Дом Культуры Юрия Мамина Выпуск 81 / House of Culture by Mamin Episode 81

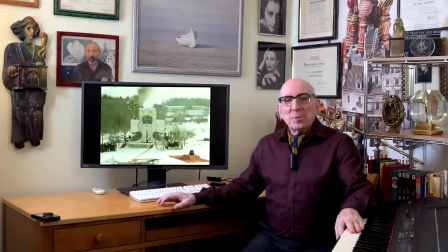15:54 «Праздник Нептуна» я считаю своим первым большим достижением в кинематографе.
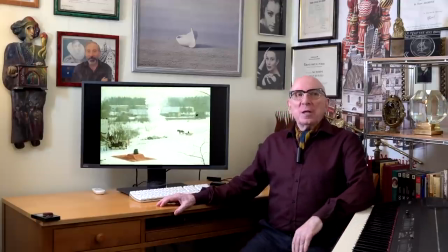15:58 Именно здесь проявилось то, что я больше всего ценю в комедийном кино.
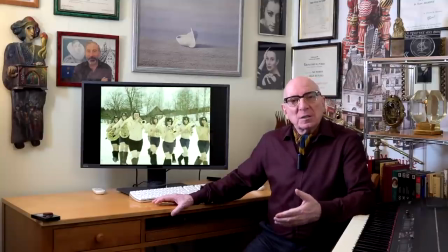16:04 Кино-рассказ, который одновременно существует как бы в двух плоскостях. Первая плоскость – бытовая.
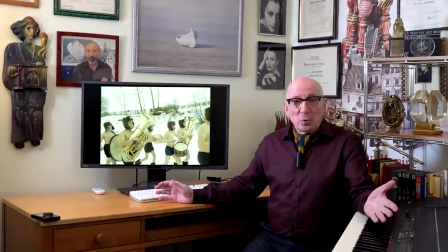16:13 Ведется рассказ, достоверный, в подробностях, который показывает события, вызывая у зрителей
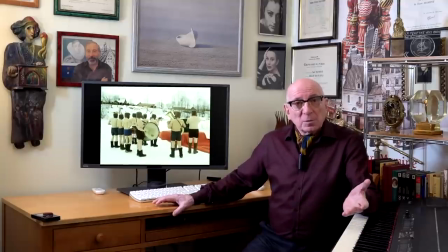16:20 эффект узнавания. Да, это им знакомо. Да, они так живут, живут так их соседи.
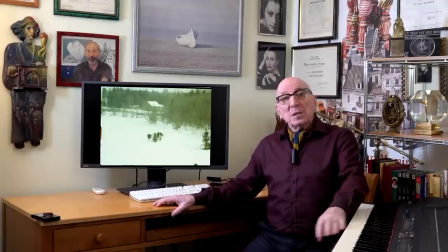16:25 Это правда. Вторая плоскость – философская. Показанные события являются лишь небольшим слепком с более глобальных явлений в жизни общества.
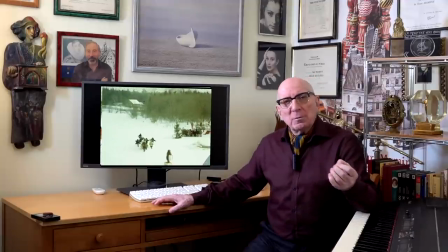16:34 И это позволяет думающему зрителю сделать выводы и обобщения относительно жизни страны и народа.
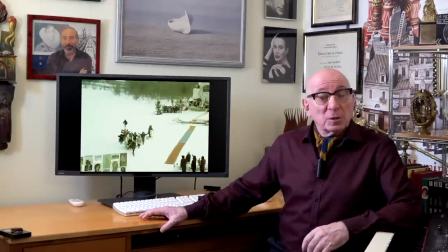16:39 В данном случае драматург Вардунос предложил смешную историю, которая могла бы произойти в российской глубинке,
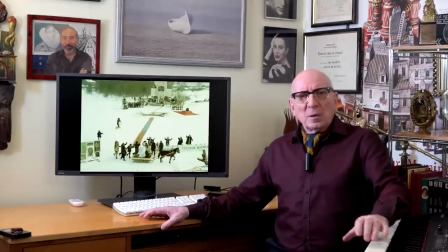16:46 где местные жители не ударили в грязь лицом перед проезжими иностранцами.
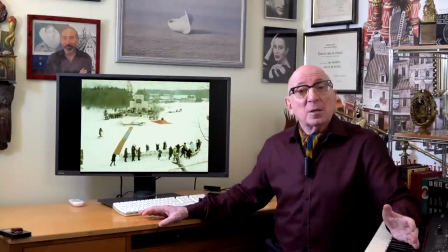16:51 А я, как режиссер зрелища,
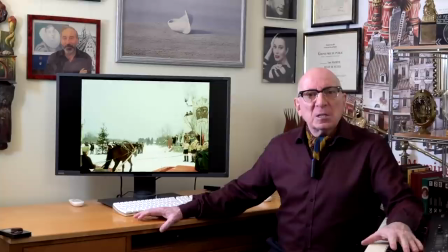16:54 решил обобщить этот рассказ и связать его с героическими подвигами русского народа, воспетыми в культовых советских фильмах.
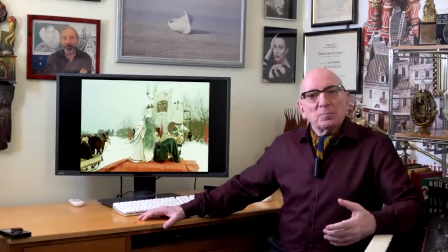17:02 И, ведя кинорассказ, я параллельно цитировал знакомые всем с детства знаменитые кадры из фильмов «Чапаев».
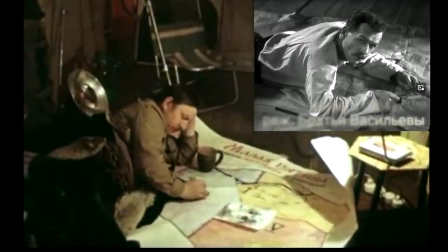17:10 «Гусиный жир – это вещь. Гуси же сутками в воде сидят и ни хрена не мерзнут».
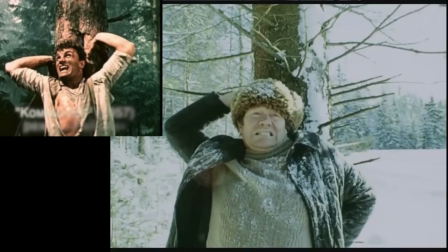17:16 «Коммунист».
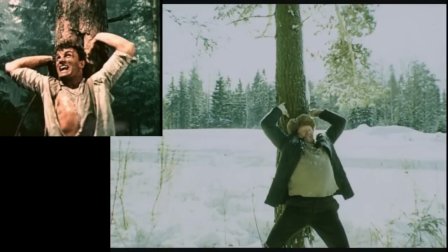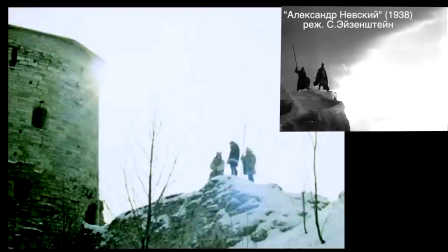17:23 Александр Невский. И это пародирование вызывало гомерический смех в зрительном зале. Смех от узнавания и обобщения.
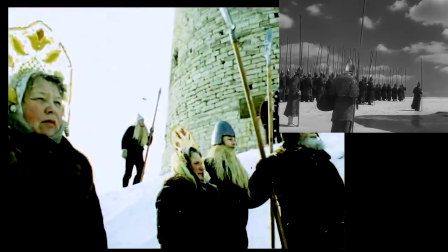17:31 Это была та самая смехотерапия, которая способна излечивать людей от устоявшихся догм и привычных заблуждений.
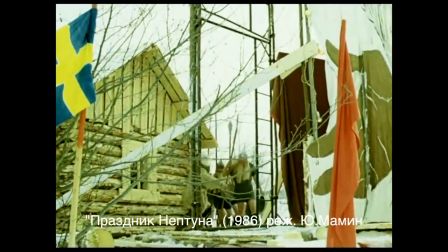17:39 Ну пошли, пошли! Мало так, как это быстрее, ясно! Быстрее, быстрее!
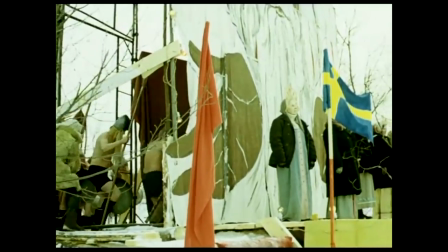17:44 Живой как шар горят! Так, стройте смерть! Малые пятки!
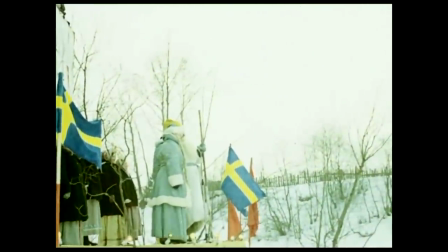17:49 Дис эспия! Хэс э мистери мандия! Твенти ту хирос!
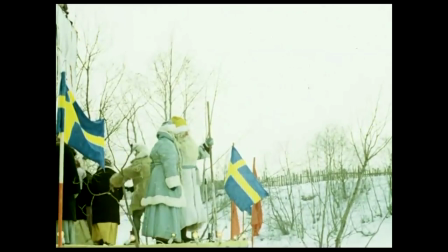17:54 Апрэс! Зе алипсы! Вэ эспия! Нет, красавцы молодые! Великаны удалые!
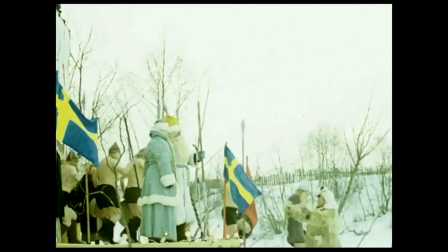18:01 Черумы, как подборы! Синие пятки, белоборы! Малые пятки, крошки!
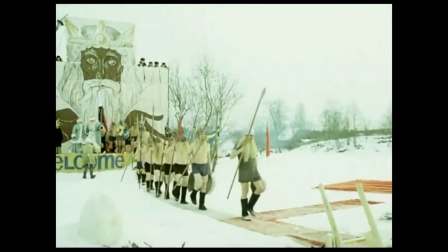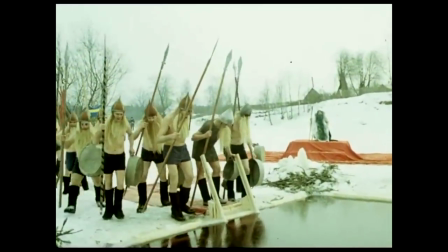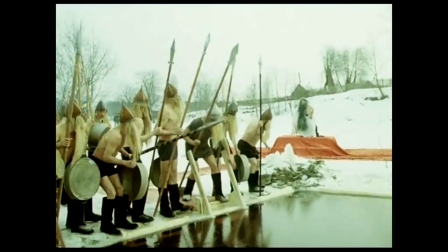18:23 Прыгайте! Ну что вы стоите? Прыгайте, говорю вам!
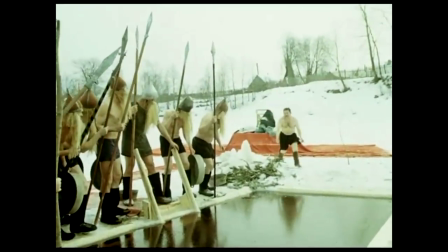18:32 Прыгайте!
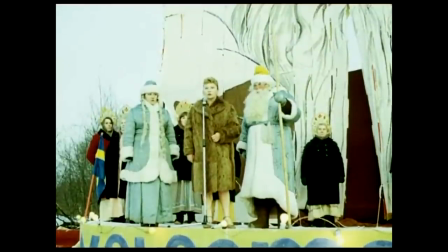18:36 Постой, Нептун! Ведь ты ж мужчина! Дорогу даме уступи!